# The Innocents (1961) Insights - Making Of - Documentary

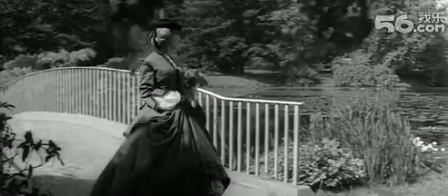489s
And she's pleasantly surprised when she arrives that it's bathed in sunlight, it looks joyous, it's a heaven for children, it's a paradise. And the whole thing about this garden and the way it's used in the film is there are a lot of reptiles.
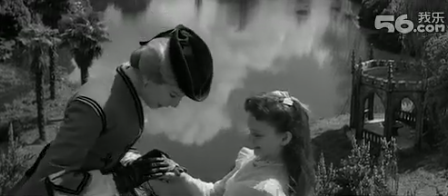500s
First of all, there's Rupert the tortoise, who's introduced into the story by Truman Capote, and then there's the beetle coming out of the mouth of the statue.
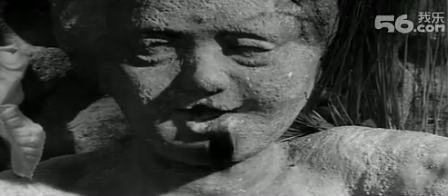508s
Statuary, the film is full of it.
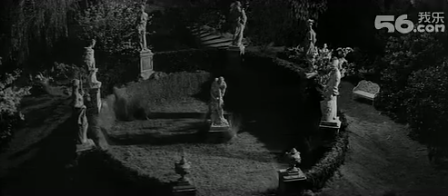510s
Cherubs and dryads and military statues in a ring, just as there are paintings of various descriptions on the interior which aren't really in the house.
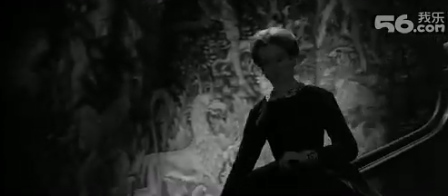518s
A tapestry of a young lady being assailed by griffins, innocence unprotected,
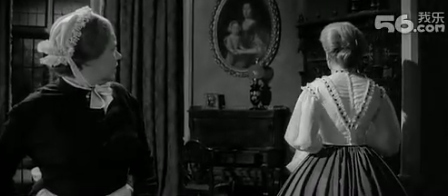524s
or a painting of motherhood, a mother and child in the background in a lot of sequences.
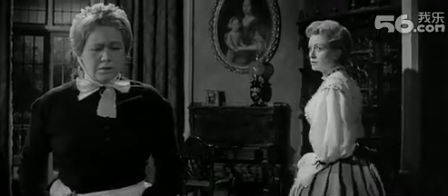529s
Is it a mother and child, or is it something a little bit more sinister? Because by then in the film, we're beginning to see all sorts of sinister things in the most innocent of relationships. Jack Clayton sent out his location hunters towards the end of 1960 to find the ideal location for Bly, this place that seems Gothic in the mind, but actually is a sunlit paradise when you get here, but which can come to seem more and more sinister. And eventually, he saw an article about Sheffield Park in a travel magazine.
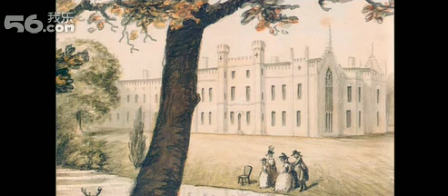558s
It was a house built in the 1770s by the architect James Wyatt in the Gothic Revival style. So you've got turrets and pointed windows and Gothic-y effects on the outside. It's actually quite an early Gothic Revival house. Interestingly, the interior of this house is classical, very straight up and down, very geometric, lots of pillars. But the interior of the house in the film was constructed at Shepperton Studios.
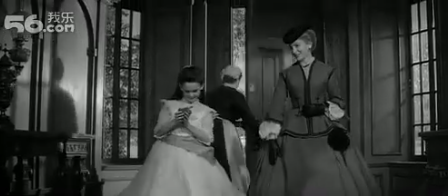581s
And what they did was make an interior that looks like this exterior. It was Pugin Gothic, these arched windows,
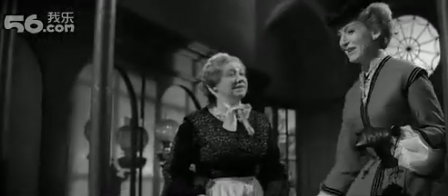588s
a round skylight, and lots of dark panelling, the feeling of living in a vast vicarage with 27 bedrooms. So that was all done at the studio. And they were shooting the film in January through to April of 1961. The story by Henry James is set in June and takes you through to the autumn,
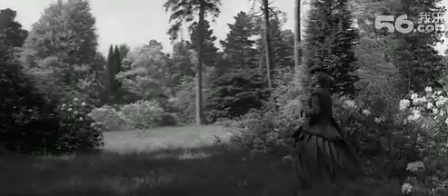606s
and you get this sense of the bright sunlight, the sultriness, the closeness of the weather at the beginning of the story, through to the withered wreaths of flowers and dead leaves that you get towards the end of the story as autumn comes along. But it was supposed to be set in June, but they made it in January. So they had to bring with them rose bushes. Roses are really important in this film. The uncle at the beginning wears a white rose in his buttonhole. There's rose bushes everywhere in the garden. The first thing that Deborah Kerr does when she goes into the house at Bly is to look at a bowl of roses and one of the petals falls off.
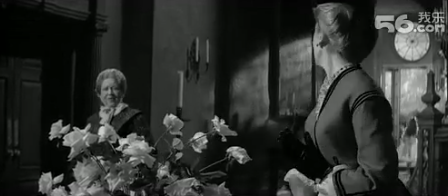640s
Everything looks beautiful, but it's decaying.
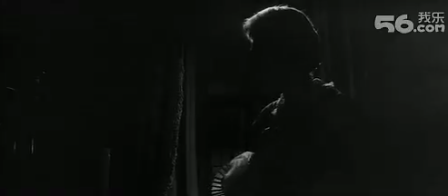642s
And in fact, there's a whole series of dissolves in the film which are punctuated by a shot of a vase of roses in between them.
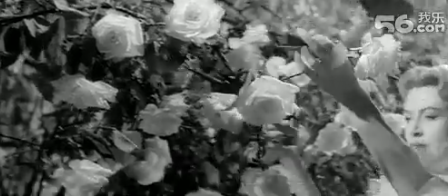649s
So white roses were brought with them. What they'd have had in the summer here would have been rhododendrons and azaleas, which is what this garden's famous for, and lots of greenery. But most of the flora and fauna was actually brought with them. In fact, there's a shot of poplar trees pointing upwards in the film when Miles races his horse, and I don't think the poplar trees are in this garden as well. So it's a wonderful garden laid out by Capability Brown and Humphrey Repton in the 18th century, with different plateaus and different lakes and so on.
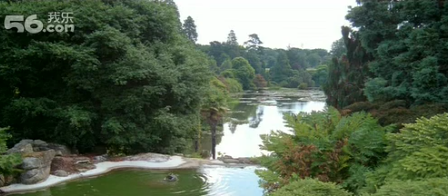676s
It's a classic of garden design, but they had to make it look like the Garden of Bly, or rather the Garden of Bly as depicted by Truman Capote, with the worm in the bud,
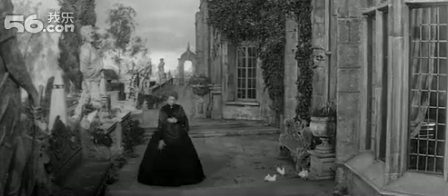685s
the reptile in the garden, the shattered Eden.
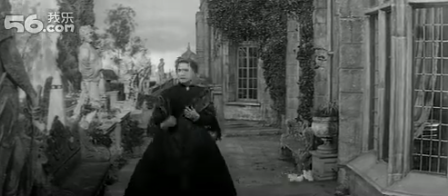691s
When the governess arrives on this bridge, there's a huge kind of incongruity at lots of different levels. She's a vicar's daughter. She's never left home before. She lives, we learn, in a very cramped house with lots of brothers and sisters, so she's never seen a house or gardens on this scale before. She's been living in rural Hampshire, and she's been rather sheltered from life, but with a very fundamentalist view of things, good and evil.
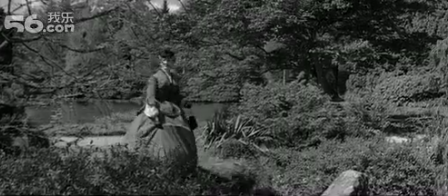713s
And that's all symbolised as she walks across this bridge in a big bustle skirt with a crinoline and a tailored jacket with cord decoration on it.
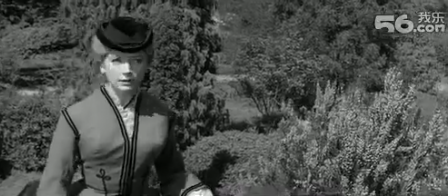722s
And it's slightly incongruous. It's like a piece of haute couture almost, a kind of fashion plate of the period. As the story progresses, Deborah Kerr's costumes change as well.
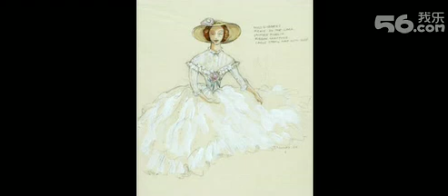731s
She has about 5 wonderful outfits that you could argue are a little bit too affluent for someone who comes from a rural vicarage, but never mind, they look wonderful.